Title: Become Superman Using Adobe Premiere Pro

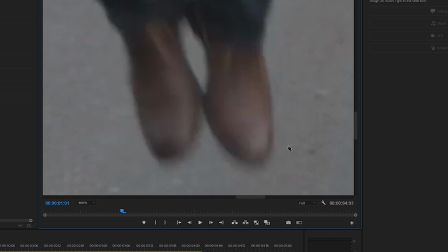8:08 So we're going to drag over here and start maybe at the feet right here, and just start drawing a map around your character.
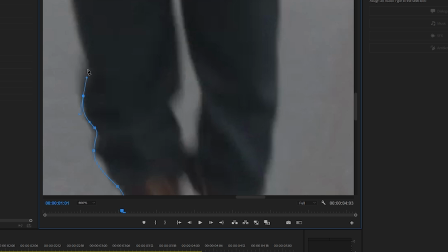8:19 It doesn't have to be completely perfect, you know.
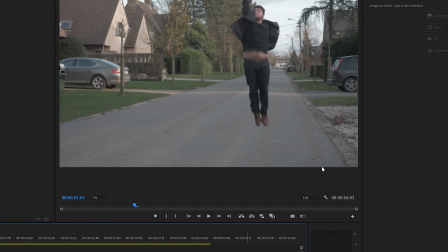8:25 Okay, here we go. So as you can see, it looks very similar to what we have.
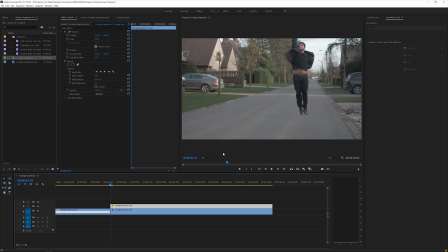8:30 We have the entire mask done, but we're actually not on our video anymore. We are we're just ourselves on this layer, and then the background layer, which is the clean plate, makes it look like nothing happened.
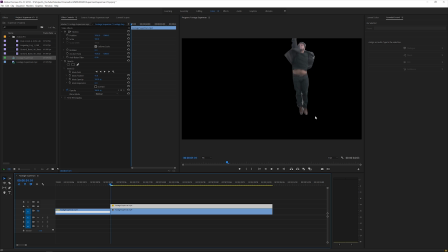8:43 But if we disable the background layer, you can see that we're just cut off. And as you can see, it's nearly not as perfect as yeah, you would think it should be.
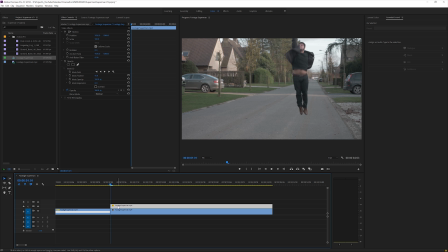8:51 So what I want to do now is actually right click on this layer that we just kind of masked out,
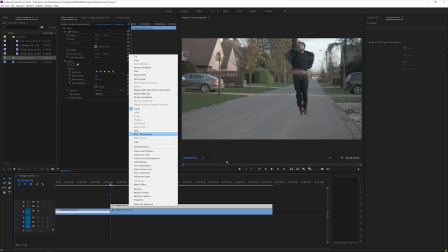8:56 and we want to nest this layer because otherwise our mask is going to give us some problems.
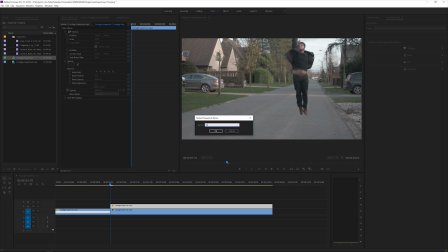9:03 So nest it and just rename it to kind of roto, which is short for rotoscoping, which is a term used a lot in After Effects and other visual effects composing softwares, but in Premiere Pro it's not usually done. Anyway, we did it, we just did it. So yeah, new era for Premiere Pro, doing visual effects inside of Premiere Pro.
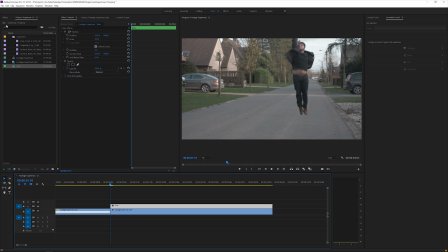9:26 Really cool. So we have this masked out, and now what we want to do is animate me going up so it actually looks like I took off.
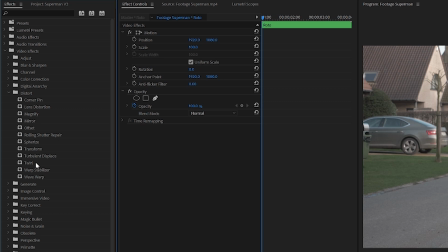9:34 So we're going to search for the video effects, distort, and transform. We're going to apply this to our nested layer right here.
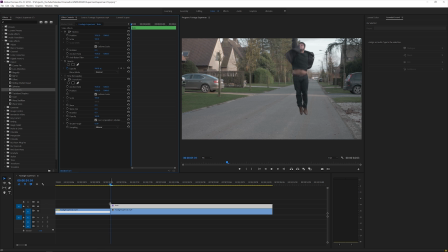9:42 And then I'm going to the beginning of that frame or that clip, and I'll create a keyframe for the position right here.
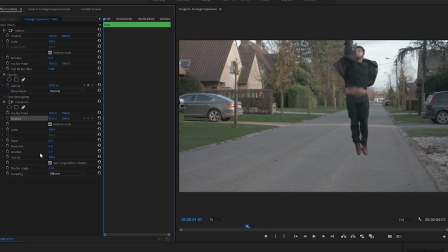9:49 Then move 3 frames forward with the arrow right key, 1, 2, 3, and then just move myself up like this until I'm off frame. Okay, so there we go, and we have our animation going. So if we're going to preview this, pretty cool. Only one thing is, currently everything is sharp, and as you might know, if you move your camera or if you move in front of your camera, my hand is not sharp, and we want to achieve the same effect in Adobe Premiere Pro.
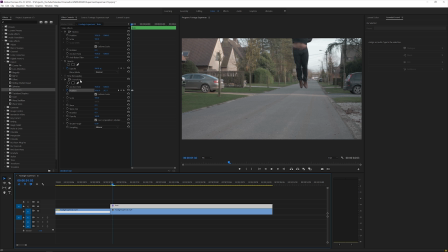10:17 And this we can do because we use this transform effect, we can uncheck or use composition shutter speed. And if we uncheck that, we can change our shutter angle to something like 360. And immediately you'll see that we have some kind of motion blur going on, which is going to make the entire thing just look a lot more realistic.
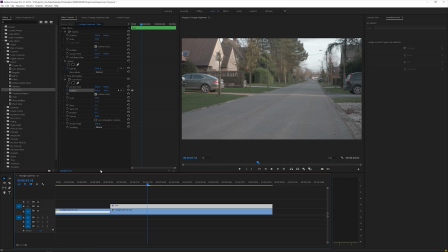10:35 And boom, you just took off like Superman. And that's a already pretty cool effect, but we want to take it a little bit further. So we'll go to our project manager and open up the VFX, action VFX back here.
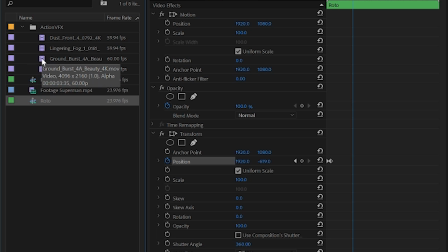10:49 So I'm going to be using our the ground burst that they have, and they actually have a beauty and a shadow, which you won't see because it's black here.
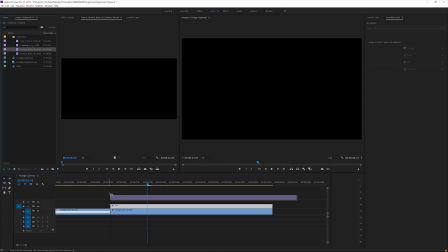10:56 But if we're going to bring this here and the shadow below it,
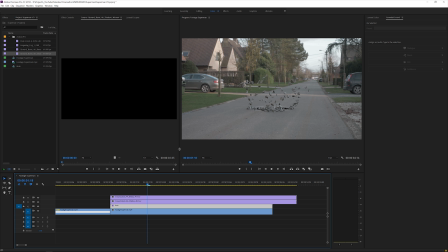11:01 we now have some kind of stones kind of bursting out of the ground, which is really cool. Like all the power from Superman taking off actually breaks the street.
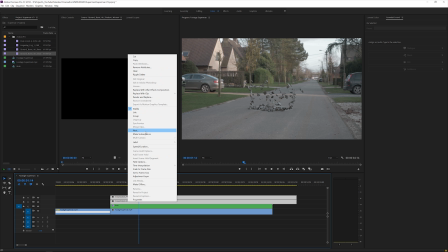11:10 So we're going to select these two clips and also nest these so they're just nicely tucked together, and just rename it to ground burst.
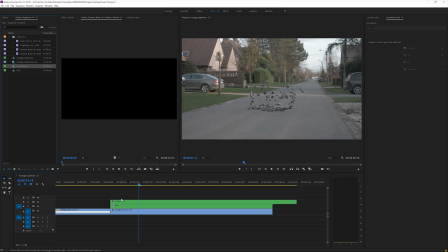11:19 There we go. Click OK. And now we want to just position this into place. So right here I took off, so go a little bit back. There we go. Maybe we want to start it here.
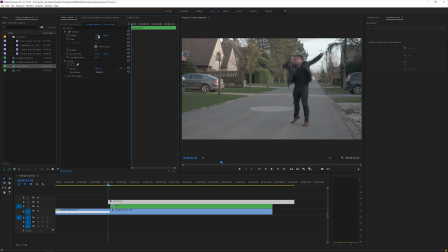11:29 And go to the effects controls and just move it into position. And of course here nothing happened yet, so we're actually going to cut it off here. Okay, cool. The thing is, the ground burst is actually done in slow motion, so we want to speed it back up to 200%.
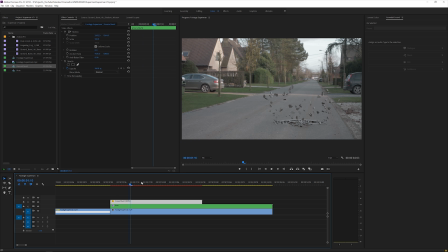11:47 So go to speed and duration, change it to 200% and click OK. So now we have a kind of realistic ground burst from taking off.
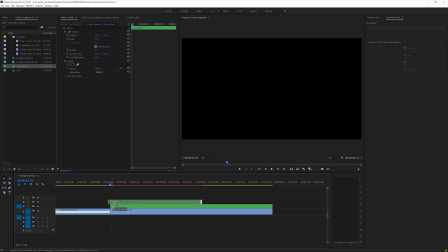11:56 And you can even cut like one frame more to really kind of
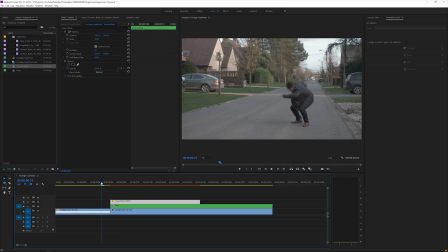12:02 emphasize the speed of the burst and the strength, so it happens a little quicker. Okay, so this looks pretty cool. We have one more problem, and that's kind of the color of our street burst stones. And these are not perfect.